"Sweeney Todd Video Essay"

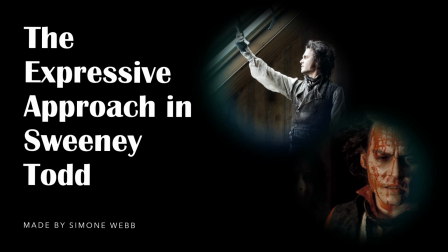In this video essay, I will explore how Tim Burton uses a more expressive approach to filmmaking in his 2007 movie musical, Sweeney Todd.
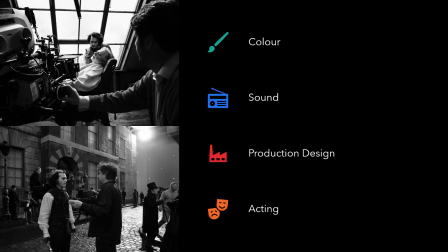I will explore the use of colour and how it is used to explore the mental states of the characters, the sound, production design, and acting.
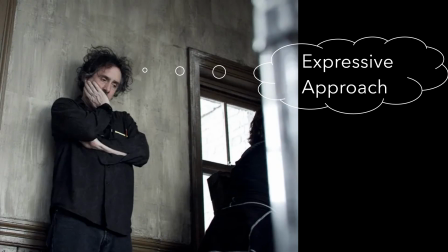In order to understand how Burton uses more expressive approaches, we need a brief understanding of what these are.
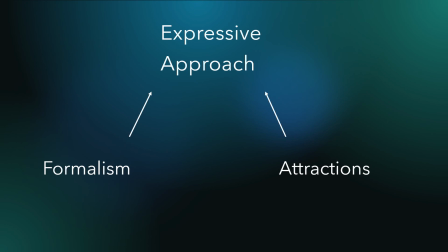The expressive approach mixes formalism and attractions, while Gunning's theory, cinema of attractions,
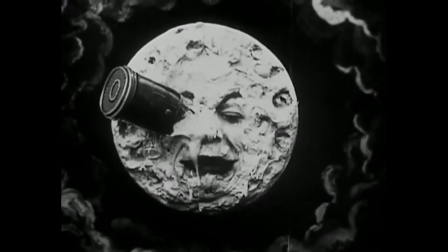describes films in early cinema that disregard plot for visual spectacle and likens watching these films to being at the fairground.
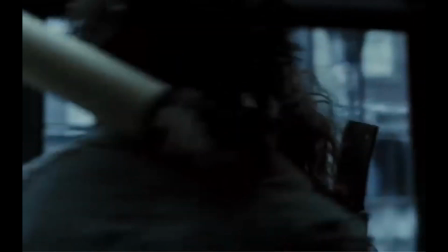Expressive films still keep a focus on the narrative and use visuals to underlie and aid the plot.
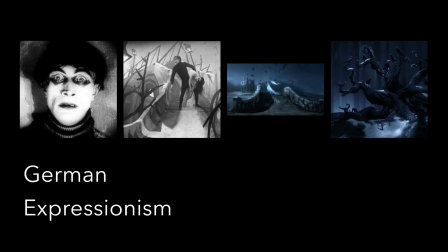Tim Burton was inspired by German Expressionism. People critiqued the German Expressionism approach because it didn't represent the minds of the people, it represented the minds of the director. He has become one of the most successful and sought-after filmmakers of the 90s, due in part to his eccentricities that helped him develop his creative vision.
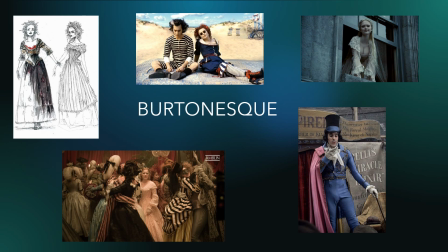Weirdos, yeah. I know you are, but what am I?
Tim Burton's style can be seen throughout Sweeney Todd. The over-the-top costume design, backdrops, and colour scheme are evident throughout.
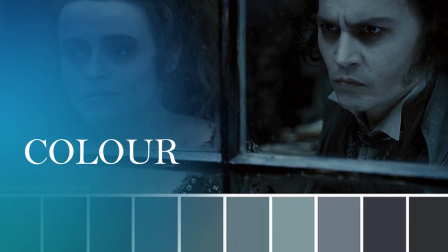Colour plays a major role in Sweeney Todd. Throughout the first half of the film, the majority of scenes have a cool tone,
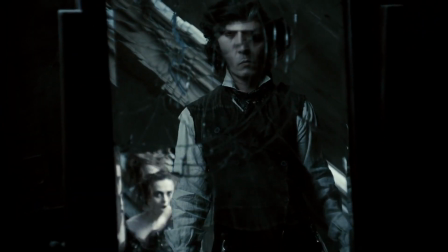with everything coloured blue or grey instead of using natural colour and lighting.
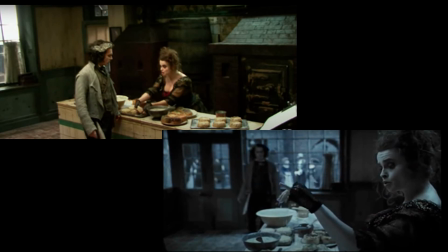Here is a comparison of a behind-the-scenes shot and the same scene in the final cut, after these editing choices were made. This choice is not just a stylistic decision for the sake of style.
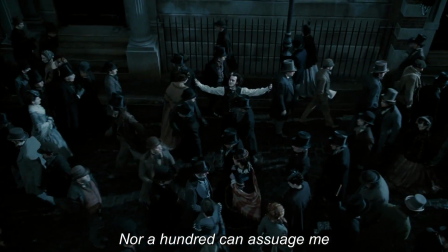Expressive approaches usually focus on the mental state of the characters, and visual decisions are made to support this over trying to create a vision of reality.
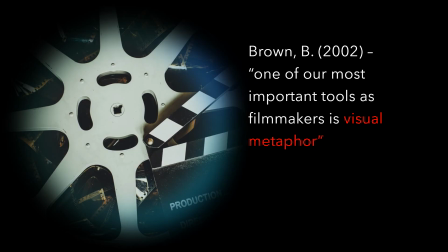Brown says that one of our most important tools as filmmakers is visual metaphor.
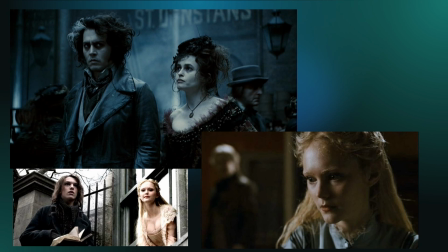Most of the darker scenes and cooler toned scenes have Sweeney Todd in them, whereas some of the scenes with Joanna and Anthony are slightly warmer in tone and lighter.
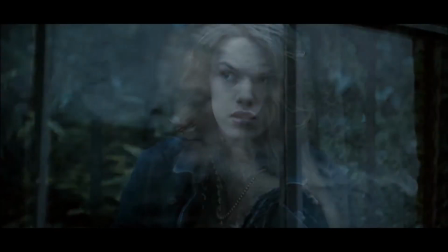We therefore understand these two characters as being good,
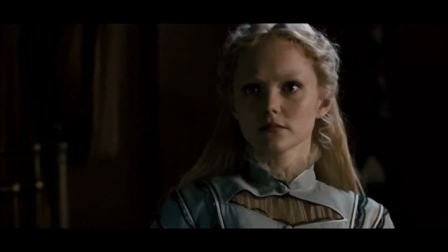in comparison to the protagonists of the film, Sweeney Todd and Mrs. Lovett, who are anti-heroes.
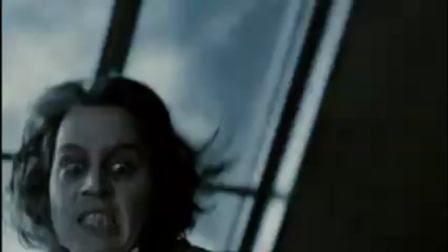This blue hue is also used in another way as well.
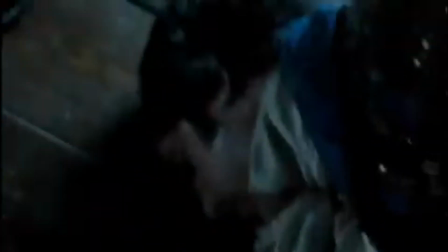Around halfway through the film, the tone of the film switches from cooler hues to darker, contrasting, warm hues.
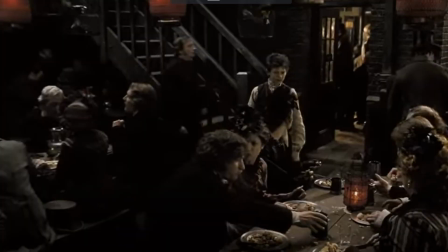The colour in every scene is thought out to represent the characters and their emotions. The warmer, more intense contrast that comes later in the film represents fire.
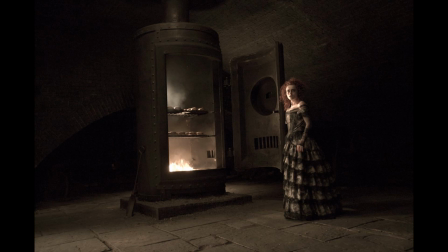In the literal sense, it is because we can see the bodies being burned, and therefore the whole pie shop is shrouded in this eerie light,
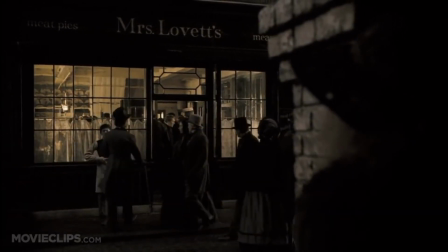reminding us of what is happening under and above the store.
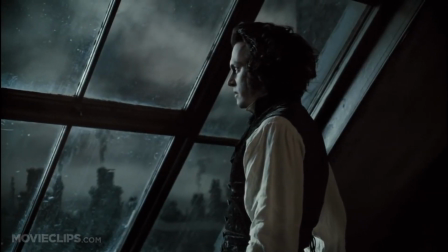In the figurative sense, the warm glow represents Sweeney Todd's rage and the havoc he is causing on the city, and during this scene we hear the lyrics, "City on Fire."
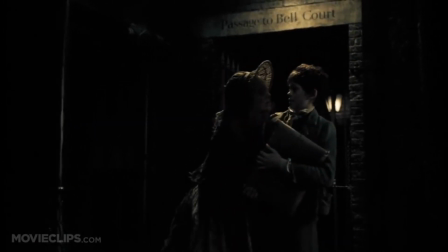Quick, sir, run and tell one of all of the witches spell. There it is, the unholy spell.
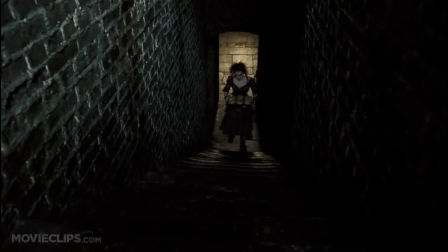Get it to the Finland police as well. Tell them, help, fate, city on fire.
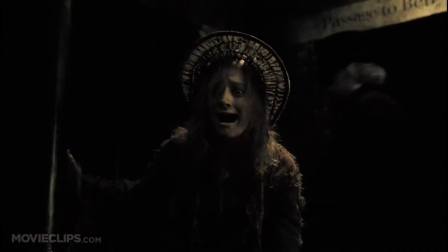City on fire.
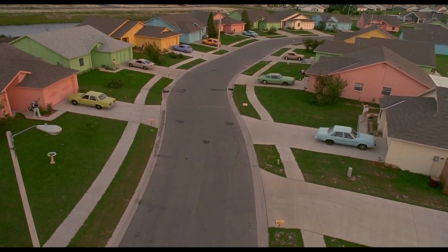This contrast of colour can be seen in other Tim Burton films as well, such as Edward Scissorhands, in which we have the cheery suburban world,
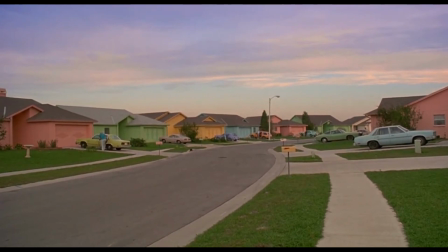with every house being a sickly pastel colour to represent the overly fake niceties of suburbia, and the lonely castle where Edward was isolated being very dark and cool to highlight how he was an outcast from society.
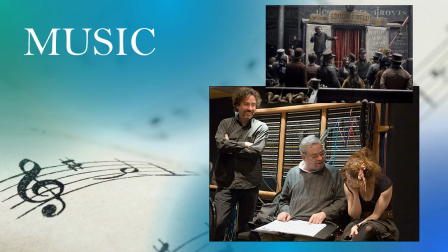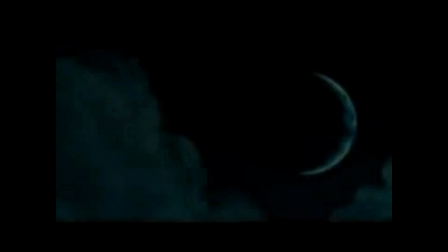The music in Sweeney Todd is very dramatic at the start.